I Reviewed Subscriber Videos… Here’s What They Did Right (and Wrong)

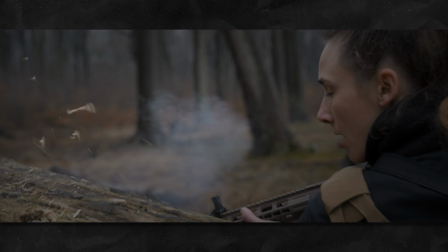[4:02]
He of course added in the smoke overlay and stuff in post, all the different bullets that are flying by and muzzle flashes. But the use of real elements like this wood combined with these overlays really helps to make a budget film look more professional.
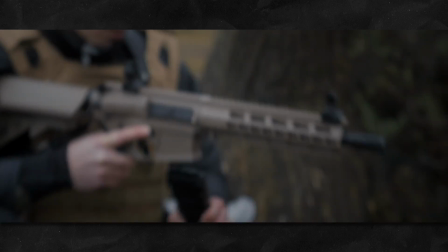[4:18]
So really creative job, dude. That's such a smart thing to add. Constantin also did a phenomenal job with the sound design. But Constantin, the big issue with this short film that I had, everything was way too quiet.
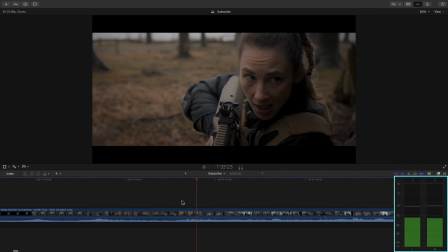[4:32]
The video isn't even getting to -12 decibels sometimes. And because of this, even with my computer volume at full blast,
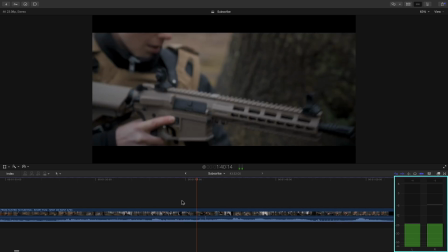[4:40]
I could barely hear all the hard work that you put into creating an immersive soundscape.
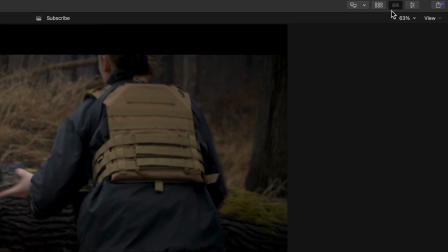[4:46]
So what I did was just quickly hopped in to the inspector window and I went to the audio inspector and I increased the
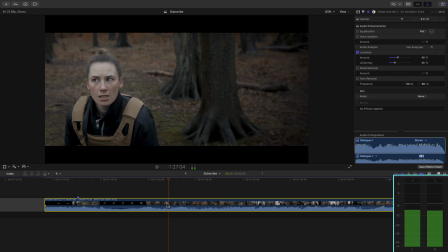[4:54]
loudness and adjusted the uniformity of the entire audio, which this acts basically just like an easy to use compressor.
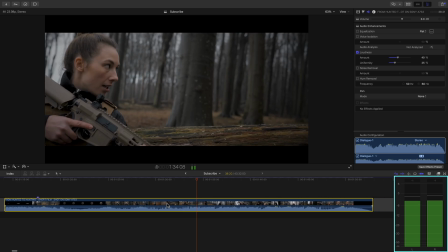[5:02]
And now we can hear these layered risers and hits that you so carefully added to highlight key moments. We can hear the clothing movement sound effects and footstep sound effects that you added so the viewer feels like they're there with you as she's running. So the big takeaway here is to try and get your total audio mix to sit between negative,
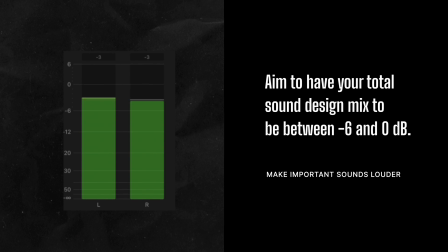[5:27]
I don't know which way to hold my hand, between -6 decibels and 0 decibels. Your color grade can have a big impact on the overall feel of your film for a viewer,
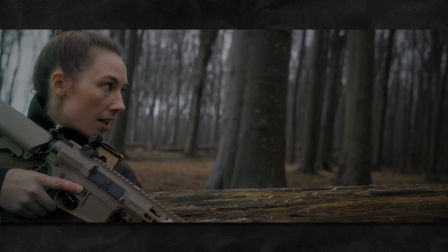[5:39]
and in my opinion, I would have gone with something like this for a couple of reasons.
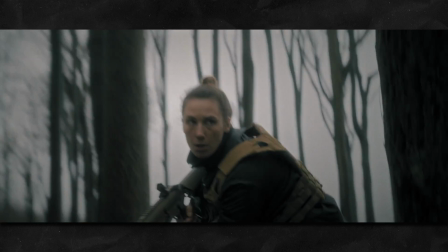[5:45]
Keep in mind that I am grading a downloaded YouTube video here, so it's gonna be looking a lot less clean than it would be if I had the original footage.
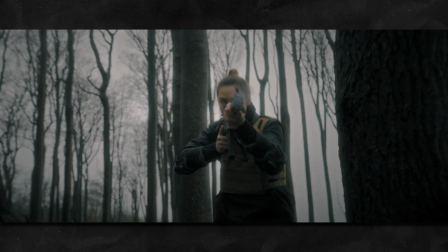[5:54]
But for one, this is an action short film, so I would love to see more of a stylized look that feels less straight out of camera.
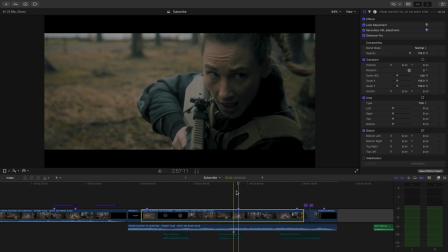[6:01]
I also felt that it was a bit too warm overall, so you want the viewer to feel like this is a cold, uninviting, and dangerous place to be.
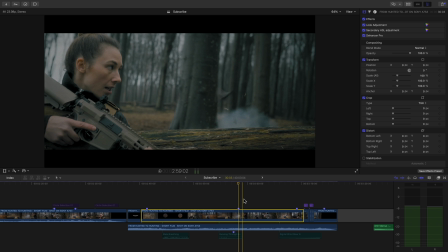[6:10]
And since the weather looks cloudy as well, I would capitalize on that with cooler tones in the shadows.
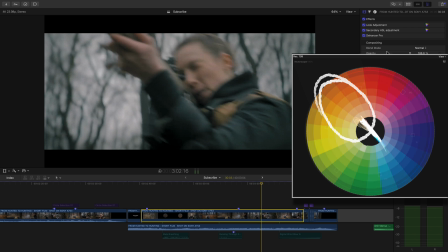[6:17]
And then also, since there's a lot of oranges and yellows in the environment,
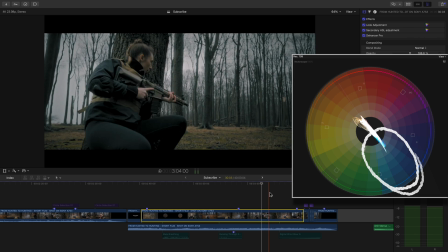[6:21]
adding blue works to create more color contrast, since blue is orange's opposing color. This is just my preference. I would have preferred something just a little bit moodier and filmic, but still a great job.
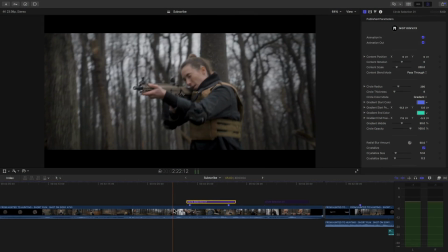[6:34]
You did an awesome job in this sequence with what's called eye trace.
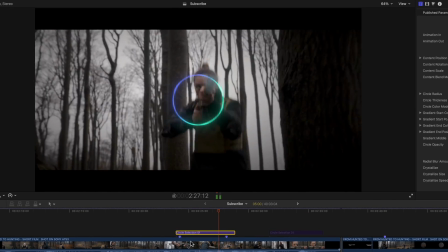[6:38]
Eye trace is where you make editing choices to guide your viewer's eyes into what part of the frame you want them to be looking at.
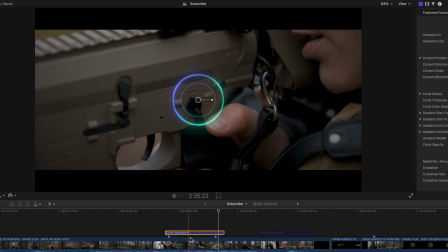[6:46]
So this is especially important with fast-paced sequences like this,
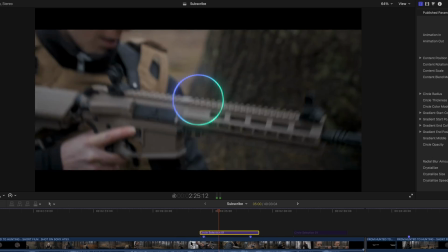[6:50]
because the video will seem smoother if the viewer doesn't have to scan the frame to find the subject.
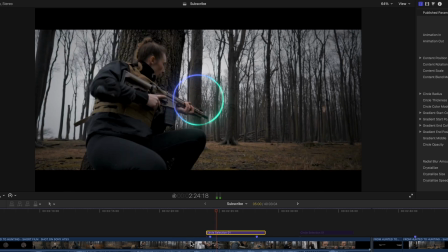[6:57]
You did that well here. Our eyes, as we're watching this sequence, is kind of locked into one area, which makes the viewing experience easy. But for some reason, you did not do that well with this sequence.
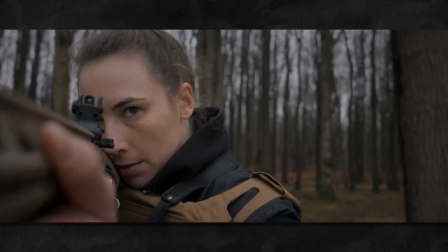[7:09]
My eyes were having trouble locking on to the most important part of each shot because the shots weren't positioned correctly.
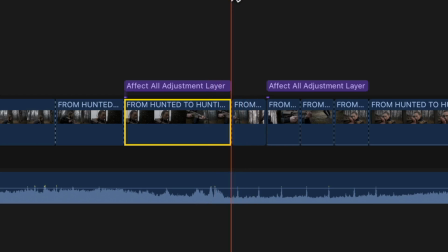[7:16]
So I just cut up the video and resized and repositioned your clips.
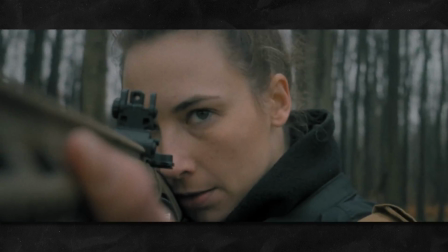[7:20]
So just like with your first sequence, everything now seems to flow a little bit better.
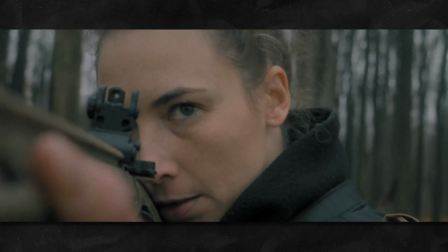[7:25]
And you especially notice this when it gets to this end shot.
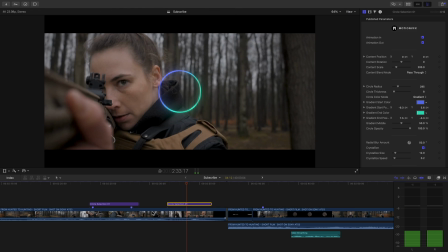[7:28]
In your original video, you kind of aren't looking at her and then you have to snap to her holding the gun.
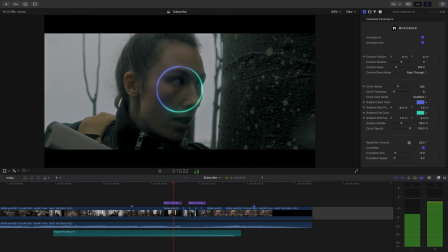[7:35]
But just by scaling in and moving the shot to the right a little bit, it helps to make everything lined up so your eyes don't have to move so much. But by the way, I love that shot, that POV on the gun. That's a really cool shot. All in all though, Constantin, amazing job.
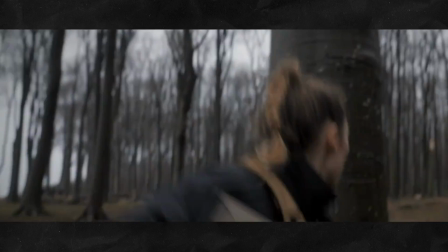[7:54]
Awesome cinematography, and you did a killer job with sound design. You used a lot of great sound effects.
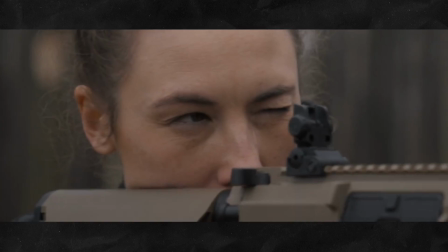[7:59]
The music was a good choice as well. And if you are looking to find the best music out there for your videos, as well as sound effects, it brings me to the sponsor of today's video, who I'm always thrilled to have be a sponsor,
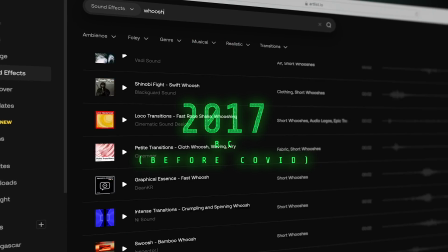[8:12]
and that is Artlist. I've been using Artlist since 2017, and this was before I even had a YouTube channel. But since 2017, a lot has changed with Artlist, and I'm so glad it has, because they've added things like their AI search tool.
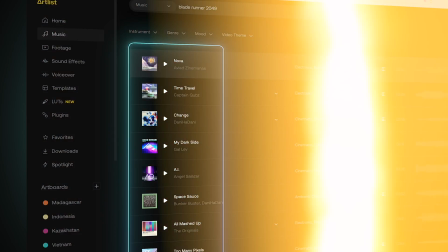[8:26]
So if you don't exactly know what you're looking for, let's say with a sound effect, you're looking for a cinematic metallic transition,
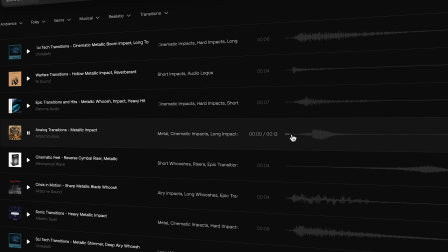[8:33]
you can just type that in, and the AI search feature will search through their huge library to find you something that fits what you're looking for. It also works for their music and their stock footage, and you can get a little bit more specific.
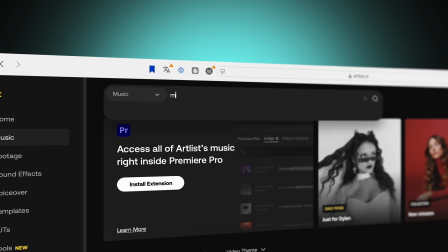[8:45]
So for example, if you want to find Middle Eastern music,
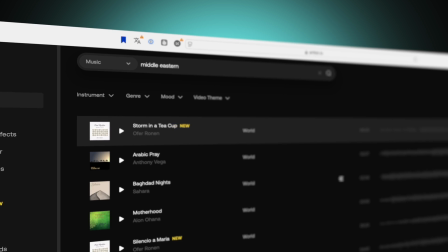[8:48]
just type in Middle Eastern into the AI search tool and you'll get a big list and you can find exactly what you need for your project.
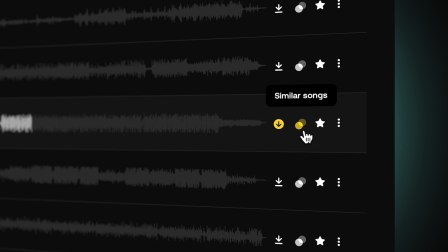[8:54]
And something that I really like is that if you click this button, it'll show you similar songs to the one that you like.
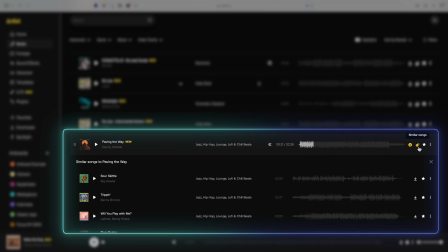[9:00]
That way, if you have a project that has a consistent theme, you can just download a bunch of those songs that are similar and you're set. The AI search tool is just one of many tools that Artlist has added that has made my time creating videos easier, more efficient, fun, and faster. And I'm grateful that they're continuing to update the service and what they provide. So if you're looking to try this out for 2 months for free, I will put a link in the description. So if you go through that link, you should be able to get 2 months, test it out, see if you like it, but I know you will because Artlist is the best. That's why I've been using it since 2017.
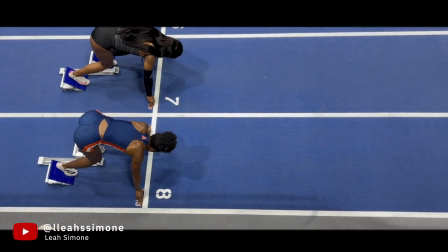I really love that intro, Leia. I love the idea of having the quick flashes of your journey to your first D1 track meet,
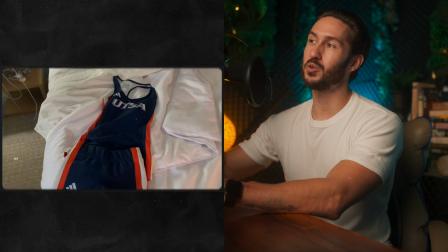[9:51]
and then it ending up being on you on the line. Is that what it's called? I'm not even sure. Getting ready to race. So I think that was a really cool idea. But there are some things you could have done to improve this intro. So one more time, here is your intro. And I just made some very small tweaks to adjust it, and here's what we have.
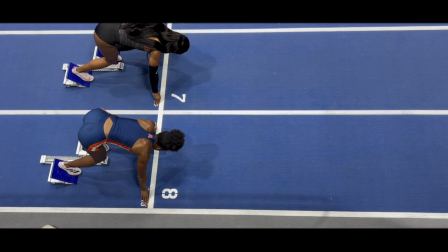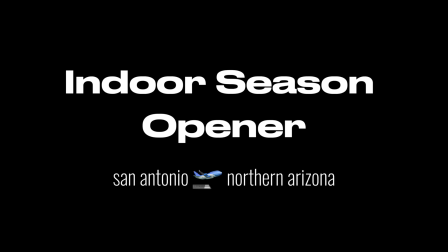[10:22]
So like we talked about with Constantin's short film, you can really help to make a fast cut sequence feel smoother by either making the shots fill more of the frame,
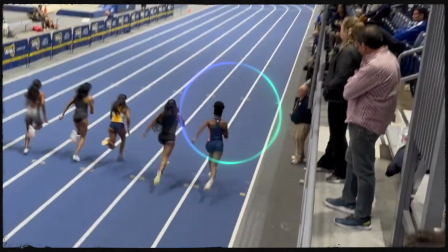[10:33]
so basically more close-up shots, so it's easier for the viewer to look at what you want them to look at, or position the shots so that the subject from one shot to the next is in a similar spot in the frame.
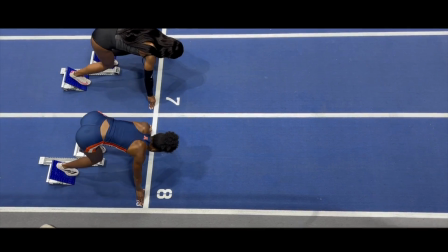[10:47]
In your quick cut intro, it's a bit all over the place and it's slightly disorienting because everything's happening so fast. So next time, just scale and position your shots so that the thing that you want the viewer to look at
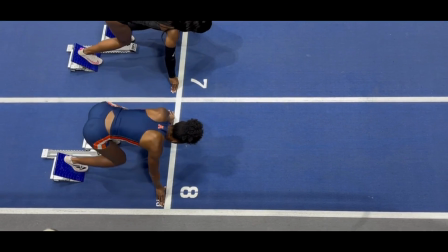[10:59]
is in the same spot from one frame or one shot to the next.
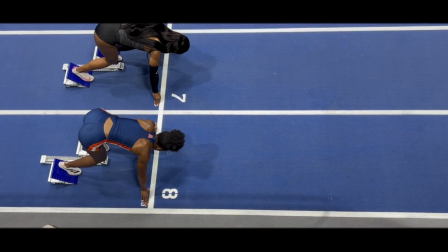[11:04]
Also, some of your shots are 3 frames and some are 4 frames. So it would make it even more smoother if you made these all the same frame duration, if you made them the same length.
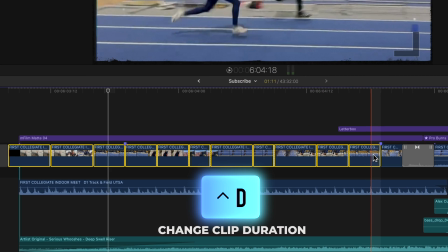[11:16]
And you can do that just by selecting your clips and hitting Control D and then typing in 3, so they're 3 frames each.
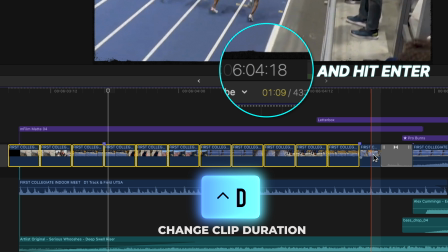[11:24]
You might have heard that I added a little bit more sound design, not much, but just 2 risers from Artlist to help build the anticipation of the fast-paced sequence,
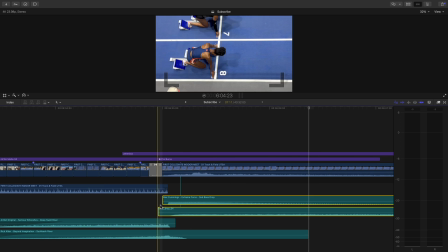[11:36]
and 2 bass drops to highlight the longer shot change that you have with you at the starting block. Also, in your intro, the clicks from the sound effect that you added don't quite match up with each shot change. And ideally, you would want to hear a click every time the shot changes. So the exact point in between those cuts, you would want to hear a click. Because if we see something in a video, we expect to hear a complementary sound to it, even if it's added in and not a natural sound.